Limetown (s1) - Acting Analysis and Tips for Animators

Welcome back it is Thursday and that means acting analysis for animators and today I'm gonna take a look at season one of Limetown It's an interesting show kind of, I don't want to say X-Files, but something with a mystery with a town where people disappear It's on Facebook. It's pretty cool. If you watch it comment, let me know I'm very curious what you think about the show and if you've watched the show at all since it's on Facebook But anyway, I grabbed a couple scenes.
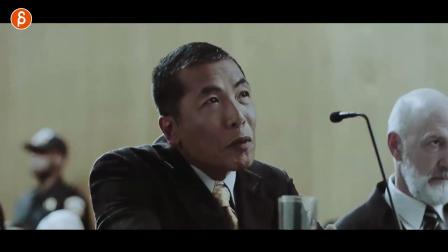26s
Of course, I want to talk about them Let's get to it first sequence that I want to take a look at is this where they are in an interrogation
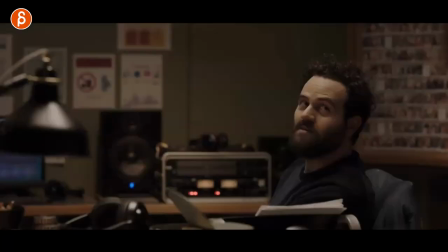32s
type of thing and she's the main character they're listening to him and they're waiting for him to make a mistake and the thing that
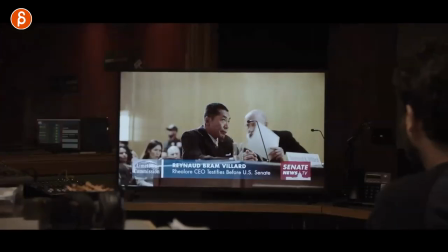38s
i want to talk about is this moment here so whenever he's being asked a question you have the lawyer here telling him wait hold on hold on hold on and he's doing a thing where they can't lip read and everything and i thought there was a cool moment of he tells him all
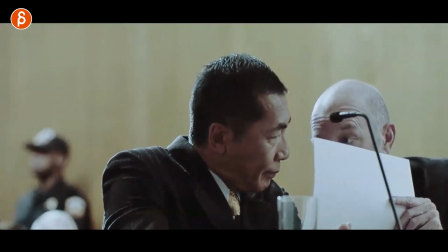51s
of this and it cuts to this i love this it's interesting setup for you in terms of animation again you could
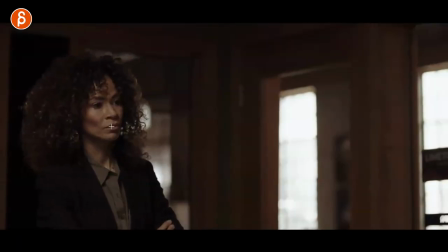58s
have i mean this would be pantomime right you can always have lip sync where you can almost copy this where a character they're talking they're doing something then it cuts to this
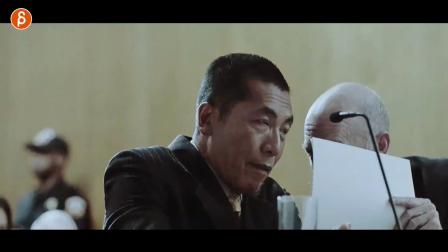66s
or this is purely you in terms of a pantomime you will just decide the setting or do something different but what i like about this is that let's pretend you do
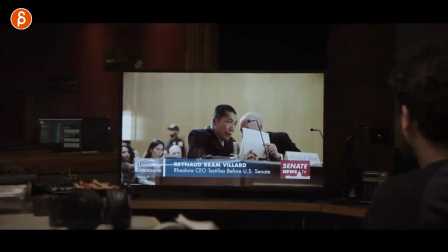75s
this this action of him coming closer but frame like this and i like this i like his reaction he listens to the things you can see this you can see the eye darts all through here you got the blinks and eye darts his processing he's processing what
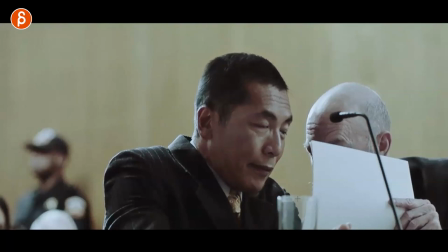89s
he's listening to he's got already some sort of reaction to the content and then he does this you can see how long he looks he's annoyed he looks
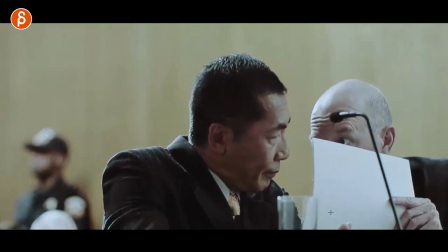96s
over really really that's what i'm going to say and then look at this eyebrows up and just that you don't see the mouth you actually only see one eye but
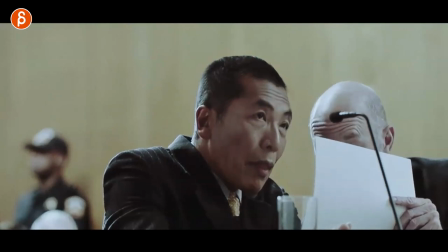104s
you have the eyebrows going up you have that yeah yeah it's okay and it's an interesting combination of a pantomime reaction to what
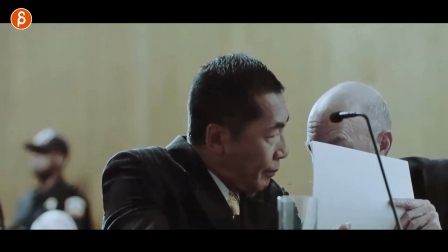112s
he's saying so you got a reaction in that face and then you got more just eye and eyebrow acting it's really just
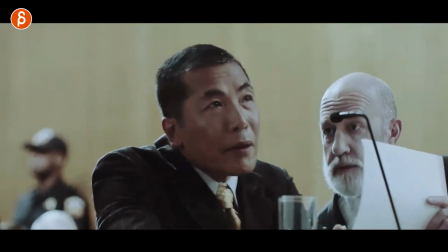119s
very minimal but I thought it was interesting and cool setup and then he has this thing he reveals and that could be maybe potentially a funny reveal to I don't know
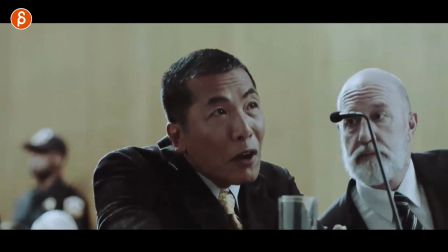126s
what it is and then he says this thing here of yes I was there whatever he says in the scene here but I thought that's an interesting setup do you want to
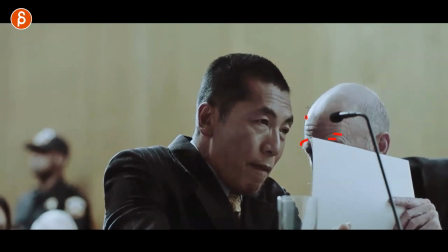133s
do something where your acting really turns into just eyebrows and head nods because this is hiding the character and then you can intrigue the audience by that reaction Like, you know, you don't know what that character is saying, but this crazy reaction could make everything a bit more interesting.
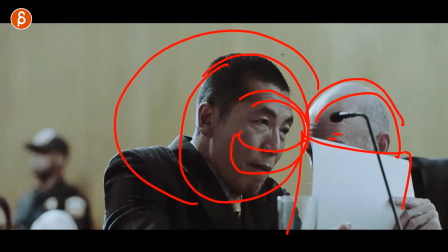148s
And by crazy, look at this. This is almost like energy. Anyway. But I thought this was pretty cool.
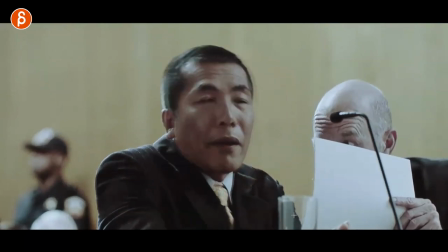154s
Cool reaction, interesting setup, hiding your character and all of this. That's all just in the face.
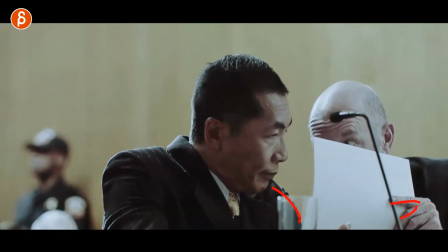159s
You don't see any hands except this one. But it's all in your shoulder and head and facial acting in terms of reactions.
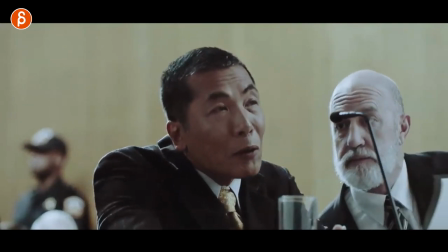166s
I thought this was a very cool example of something you could potentially use in your shot.
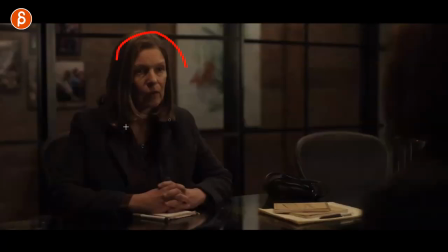170s
Next up is this where it's, again, it's really interrogation. but spoiler this is her mother she comes in and basically tells her
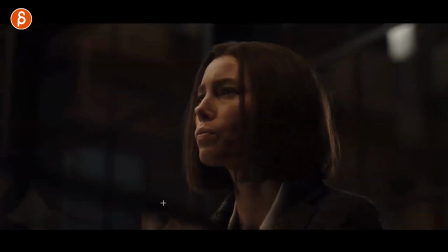178s
you gotta stop this is not good i will kill you i will kill everybody else spoiler if you continue with this but the cool thing is that she reacts in an
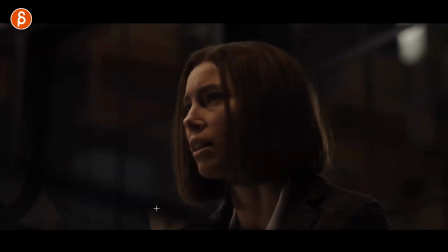187s
honest way like how dare you tell me how to live my life and all that good stuff now here's the twist when she says this she continues
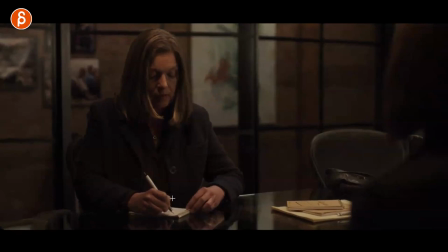194s
in her tone wow we're gonna do this to you blah blah blah blah while she's writing and you're already thinking weird She has got that same
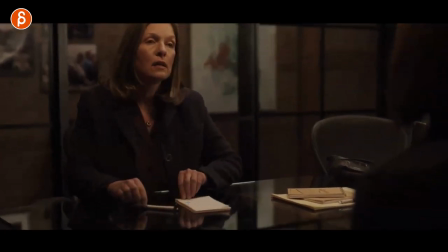201s
tone, but what is she doing this?
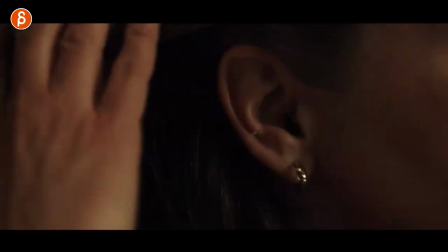202s
Then of course, Close up they are listening and she goes wait what and this is a cool moment too of Now it's all unspoken.
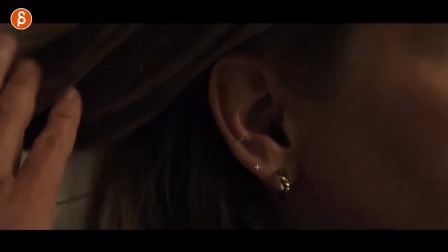211s
This will be all you in your pantomime acting. It's like wait a minute And then for the audience to reveal there is a wire There's an earpiece and then she realizes okay hold on This is totally
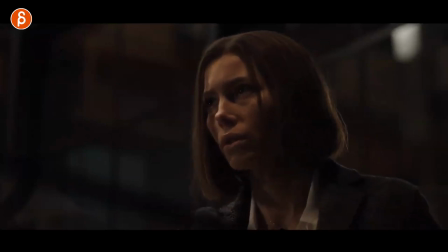219s
different what is going on and she has to readjust and that's your in a way your gear change assignment But I thought it's a cool
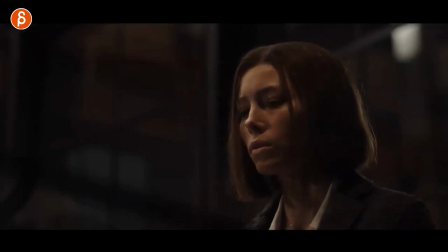226s
moment. Okay.
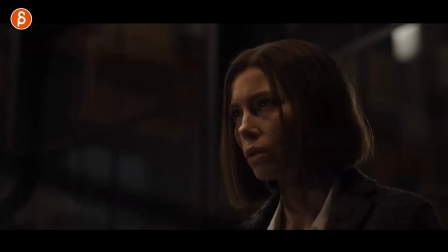227s
I gotta reassess the situation let me just pretend to follow along and then keep writing and kind of do that game of kind of like
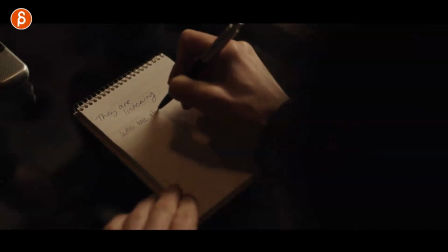237s
externalized subtext so they're saying one thing but they're meaning something else so now they're communicating
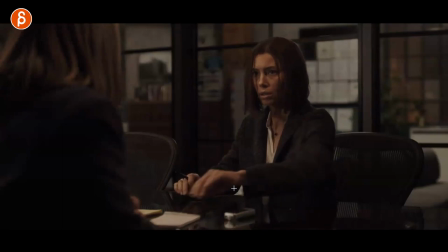243s
like that with this while saying something else and especially in the tone of voice it's not really in the body in the face because no one's watching them but it's something just purely in the voice and this continues
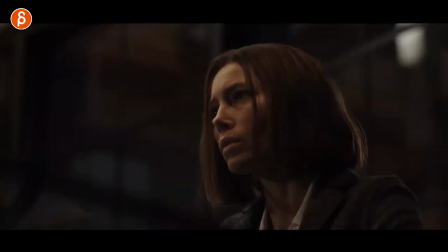254s
on until the end where again she tells her blah blah blah blah blah and it's that moment here when she gets up and everybody knows they're listening
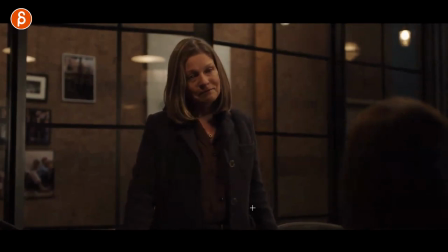260s
and she has that moment of I gotta reconnect with my daughter and she tells her I'm so sorry
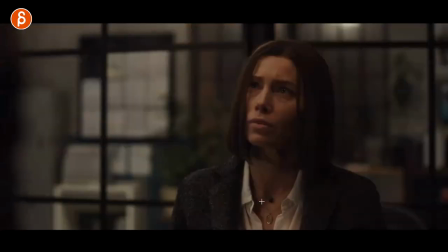267s
and then has that moment and again I thought this would be an interesting setup not that you have to
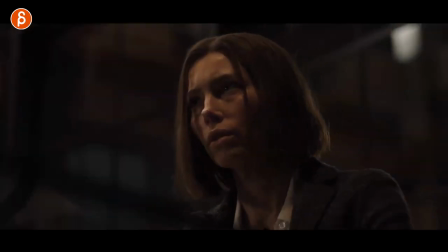272s
copy this one-to-one but something where there's subtext but you actually really show it
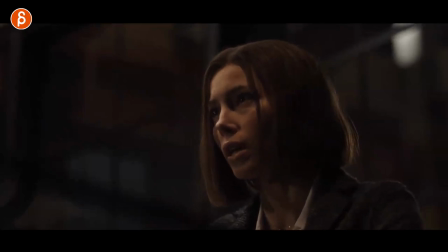277s
you show that hmm we have to act in a certain way but technically we really actually mean this this is our true emotion
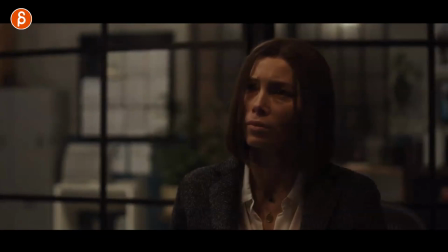285s
but because someone is listening we have to kind of pretend and follow along i thought this could be an interesting setup for your shot as well next up is this
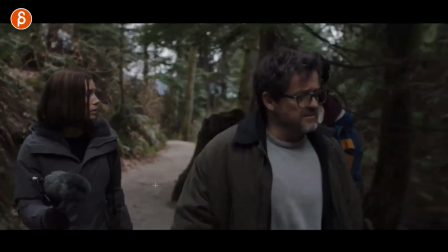293s
shot and if you follow my channel you know i am a massive fan of sets and how the sets have influences on the characters
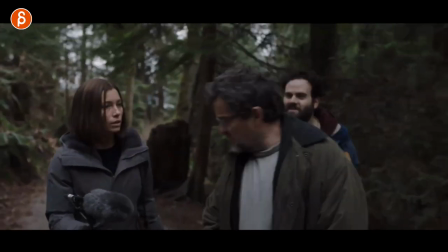299s
and i like this actually i don't even know why she does this in the scene i don't know if she can remember if he says something but she has
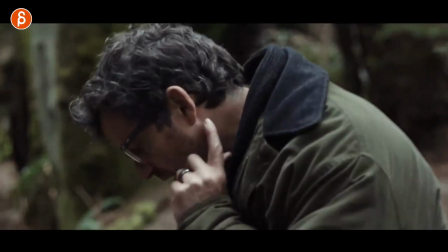305s
that reaction of what's going on here and then continues in the scene continues there but what i like about this is again is
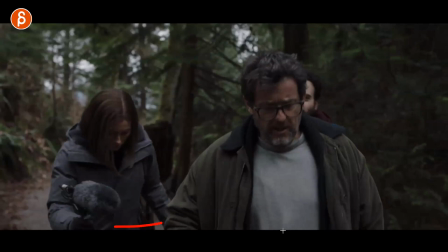312s
a it's something that is off screen so you leave it up to the imagination of the audience this could be kind of funny in terms of pushing a certain idea
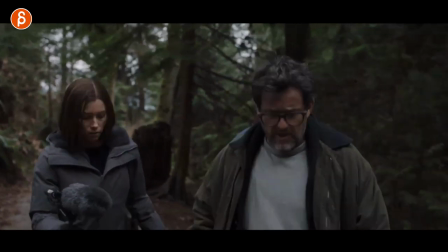319s
this could be something because of he says something watch out watch where you walk but I like that they are aware of the environment as always I'm a big fan of what I call situational awareness and I'm totally making up those words I don't if they mean anything but that's what I call
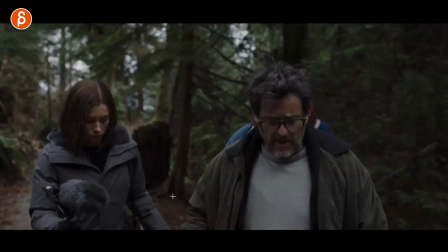333s
it but I like this idea and again you can take this and push it this could be something where now in the background you see creatures
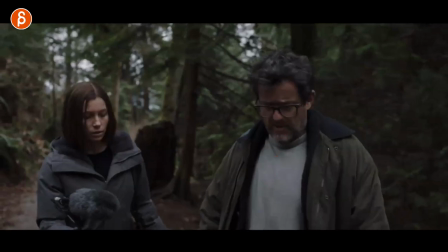339s
walking and running away and jumping away and this could be something where it says watch out where you walk we're not alone like whatever the the line
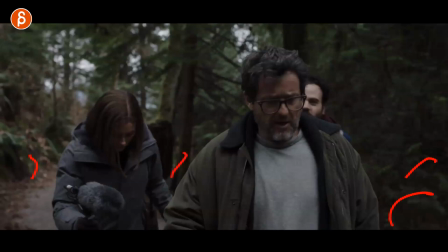346s
is right but then you can add creature animation you can do something and this is almost like an anticipation to the reveal being
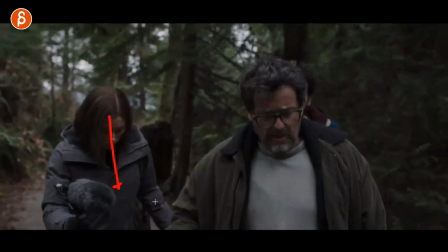352s
out there where the character looks first as an audience you go what's going to happen and then it's up to you can do something funny this could be whatever it
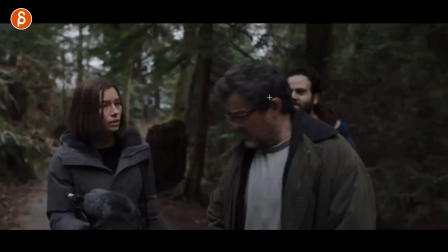358s
is right but i kind of like that setup as a as a general setup with multiple characters they walk and talk camera follows
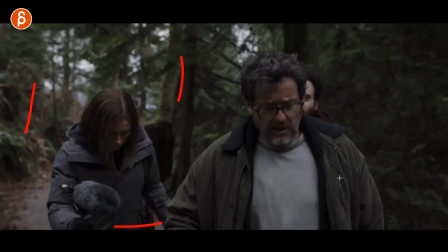365s
and the character is aware of what's going on around that i know it's very specific to me but i just i just like that speaking of sets and unspoken things
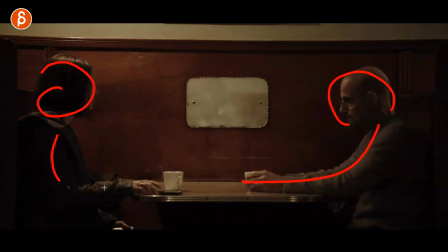373s
i love this setup here a animation was interesting because you got your profile set up and you can do all kinds of contrasty things in terms of posture and one could be hunched over someone could be straighter here whatever you want to do but the setup here is that she doesn't want to
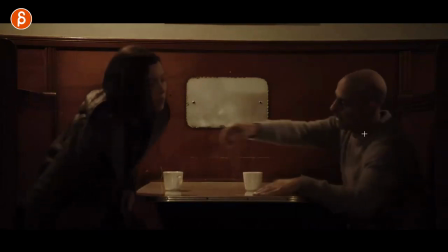386s
be here anymore because i gotta get out of here and i like this here i like from here on i mean i like the setup as well
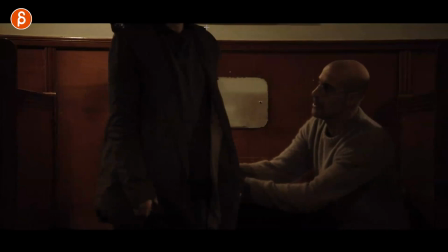392s
but he still wants to talk to her and i like this you don't see her face so this could be something for you as an exercise or a shot where it's all about the lip sync or maybe just pantomime of one character you don't have to do the face here you have less to animate but you still have body interaction there's still something that's from the animation point of view complex and i like this idea and i'm going
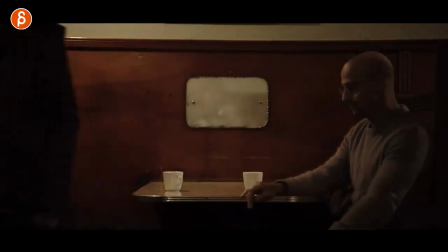411s
to push the idea here was it's not really in the shot because he wants to keep talking but she pulls away just that's enough she doesn't say but visually the kid that's enough but he just looks down and is more in his world of man but what if you have potentially a wider
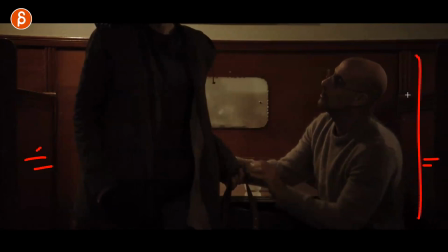426s
view maybe you don't have to see more but you can imagine they're in a public place and you can't get up after hold
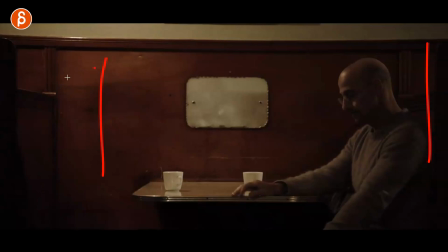434s
on to her even more or make a scene because there are people around that and it's not it's not the place and maybe that is like the conflict or the
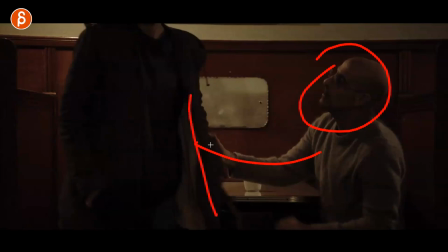441s
double conflict he wants to reach her somehow emotionally or whatever it is and can't that's already a problem and a frustration something for you
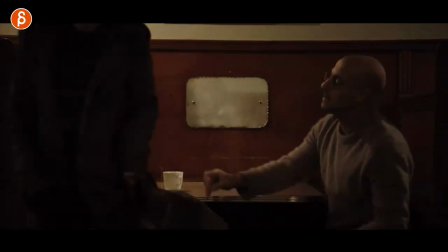449s
acting wise that could be really cool and on top of that he can't go too far in his acting in terms of an outburst and getting up and yelling
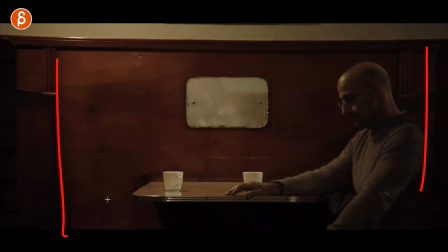456s
or running after whatever it is because of the surrounding people are watching me i have to kind of refrain from all doing all of this because of maybe the image i need to retain it could be a politician it could be someone in power someone who doesn't want to look weak whatever it